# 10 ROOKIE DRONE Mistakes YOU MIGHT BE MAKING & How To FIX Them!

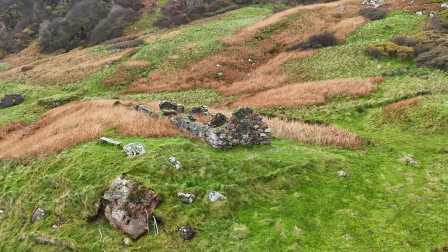Hey everyone, today I would like to show you 10 mistakes you may be making when it comes to capturing drone footage and how
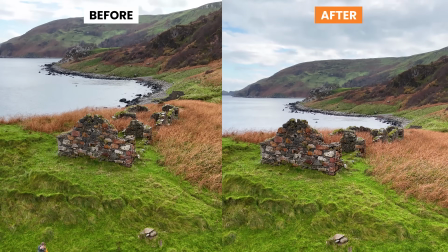to fix them so that you can instantly get better looking and more professional videos from your drone. We will first look at examples of each mistake so that you know what to avoid and then what
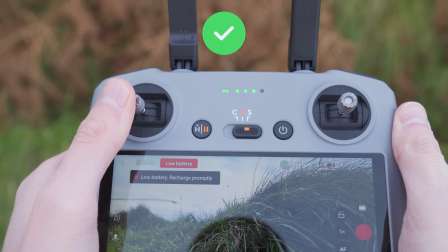you should do instead to see a big improvement to the quality of your drone footage.
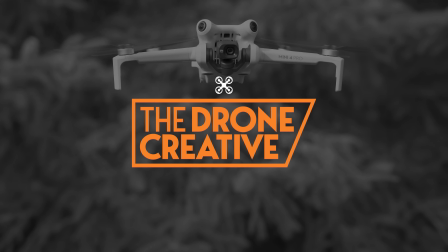Let's jump right in. Now, if you're new around here, welcome, my name's Matthew, and I make videos helping you get the most from your drones, action cameras, gimbals, and more.
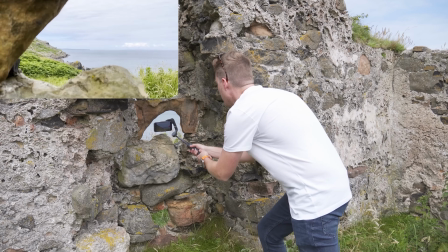Everything from the best settings to get up and running quickly to tips and tricks
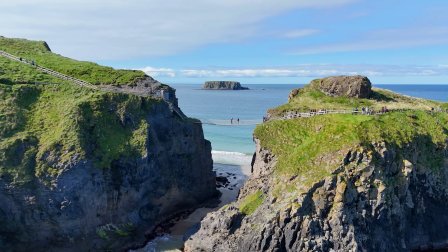to help get more cinematic videos and better looking images from your gear. So if you would like to see more of that, then please consider subscribing by clicking that subscribe button down below. And while you're down there, make sure to check the notification bell so that you will be alerted when my new videos are released.
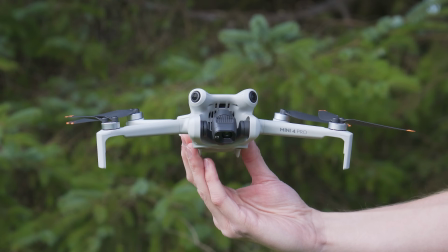It would be greatly appreciated. Okay, let's get the drone in the air and take a look at the first mistake you might be
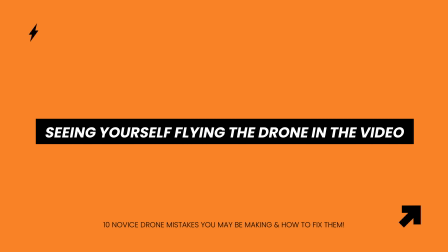making and how to fix it so you can get better videos from your drone.
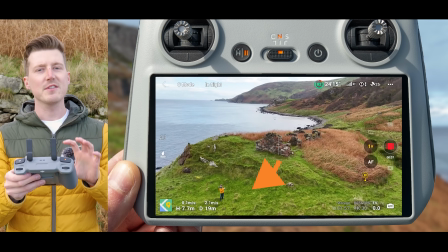And the first mistake you might be making is being able to see you flying the drone in your clips.
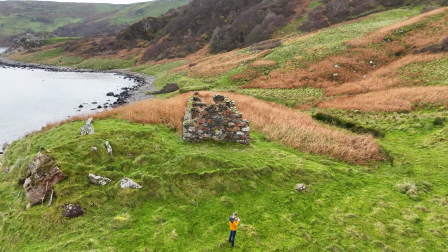The reason you don't want to be able to see yourself flying the drone in your clips is because it breaks the immersion to your viewer.
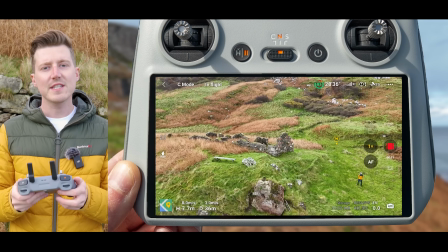Instead of their attention being on the beautiful landscape you're capturing or the awesome point of interest, they get distracted by being able to see you flying the drone in the corner of your clip,
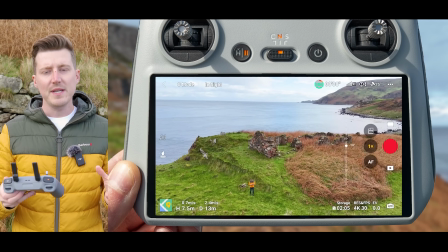for example. Now this can happen in two ways. Firstly, you might be so distracted by trying to get the perfect composition,
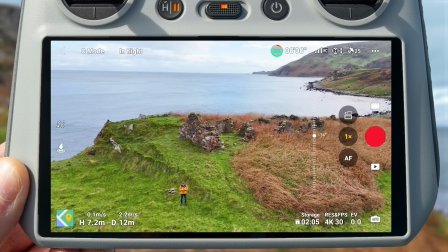trying to frame up your subject perfectly, that you forget to check if you are in the corner of the clip.
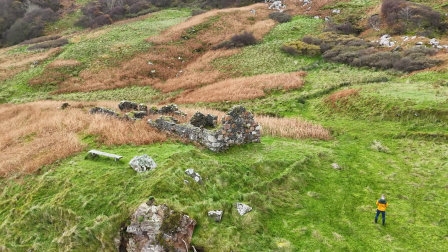You start recording, and only after you have viewed the clip on a bigger screen when you get home did you realize that you could actually see yourself in the corner of the frame.
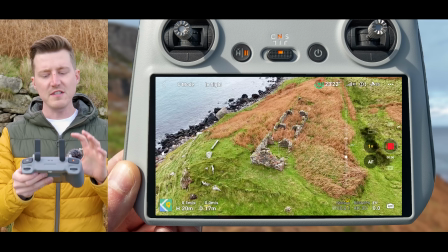Or what's more likely to happen is, before you start recording, you check to see if you are in the frame.
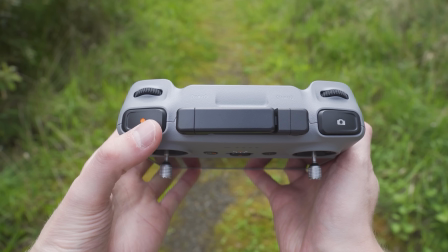You're not, that's great. You hit record, you start to do a drone move around your point of interest,
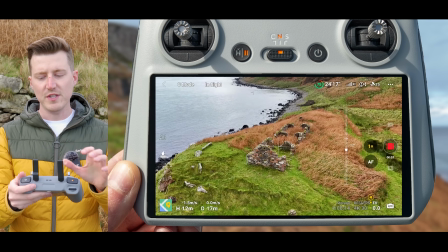but because you're concentrating so hard on doing the perfect drone move, the smoothest orbit, making sure your point of interest stays centered,
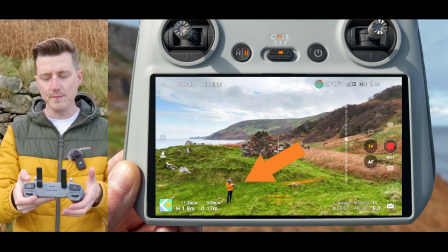all the things you need to keep track of when you're recording a drone video, you forget to notice that you have just drifted into the frame.
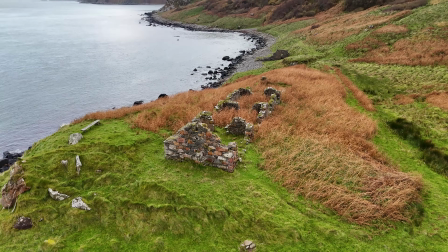And again, this is just going to distract your viewer because they may be looking at the point of interest,
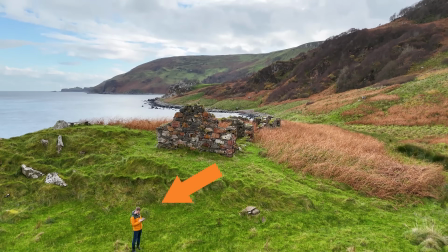but then once you pop into the corner of the shot, their eyes, their attention is going to be drawn to you flying the drone instead.
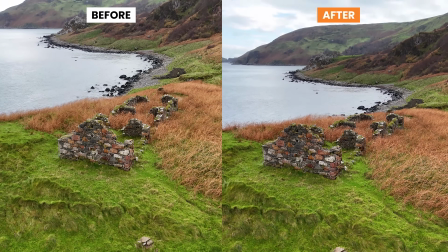Now the fix to this is very simple. Before you start recording, you just want to make sure that you're not in the frame.
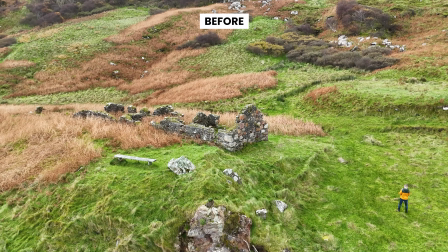And then as you're recording, as you're doing a drone move around your subject or point of interest,
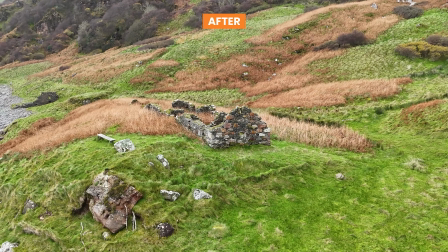again, just keep an eye on the corners of the screen to make sure at all times you're not coming into view.
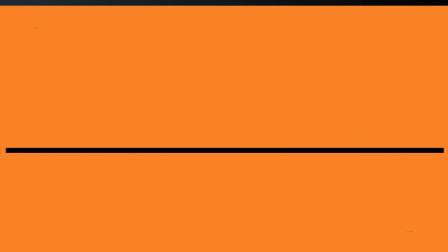Moving on to the second mistake, and that is having the controller visible while doing a tracking shot.
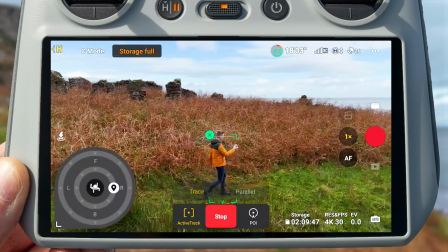I've seen so many clips online where people are capturing footage of themselves hiking, adventuring in all these awesome scenic locations,
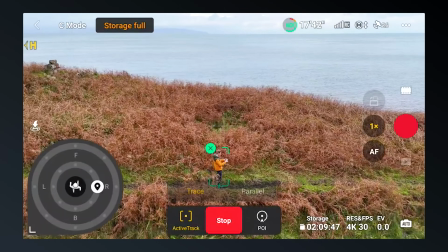but the drone footage is of them walking along with the controller in front of them and they're just staring at the screen.
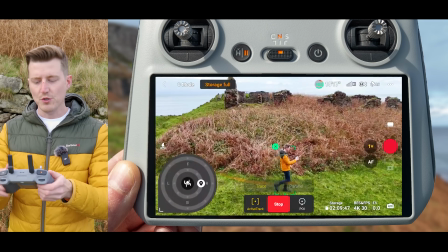Now, you might be doing this because you want to make sure that the drone is tracking you okay.
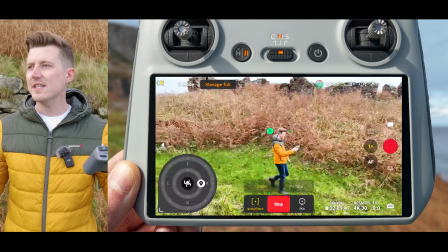Again, you want to make sure that the drone is framing you up in your landscapes and locations okay, but it just looks completely unnatural.
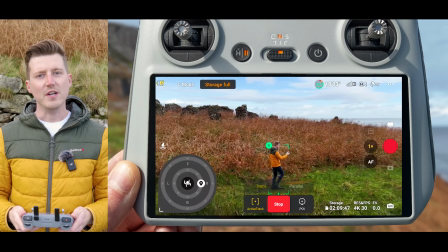And again, it breaks that immersion to the viewer because you're doing something unnatural.
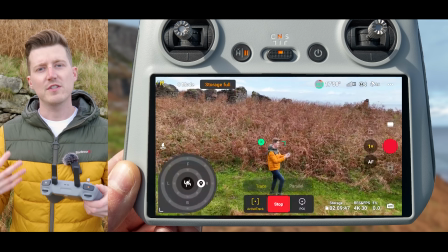Instead of having drone footage of yourself hiking or walking along that location,
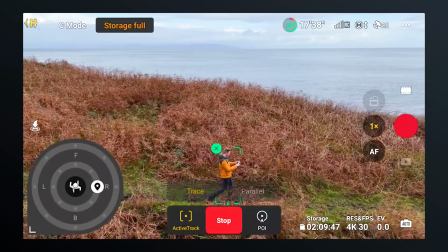the footage is of you walking along staring at a controller, so you want to be able to hide the controller as the drone tracks you, and I have a few tips to help you do that. If you are by yourself, something you can do while the drone is tracking you is simply put the controller down by your side.
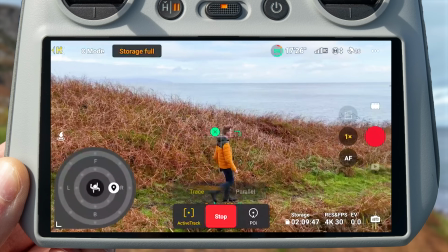And you want to put it down to the side that's away from the drone. So if the drone is tracking you to your left side, put the controller down to your right side.
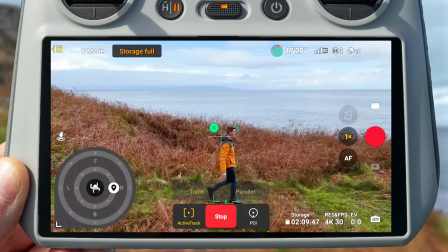And then as the drone tracks along beside you, the controller will be more or less out of view.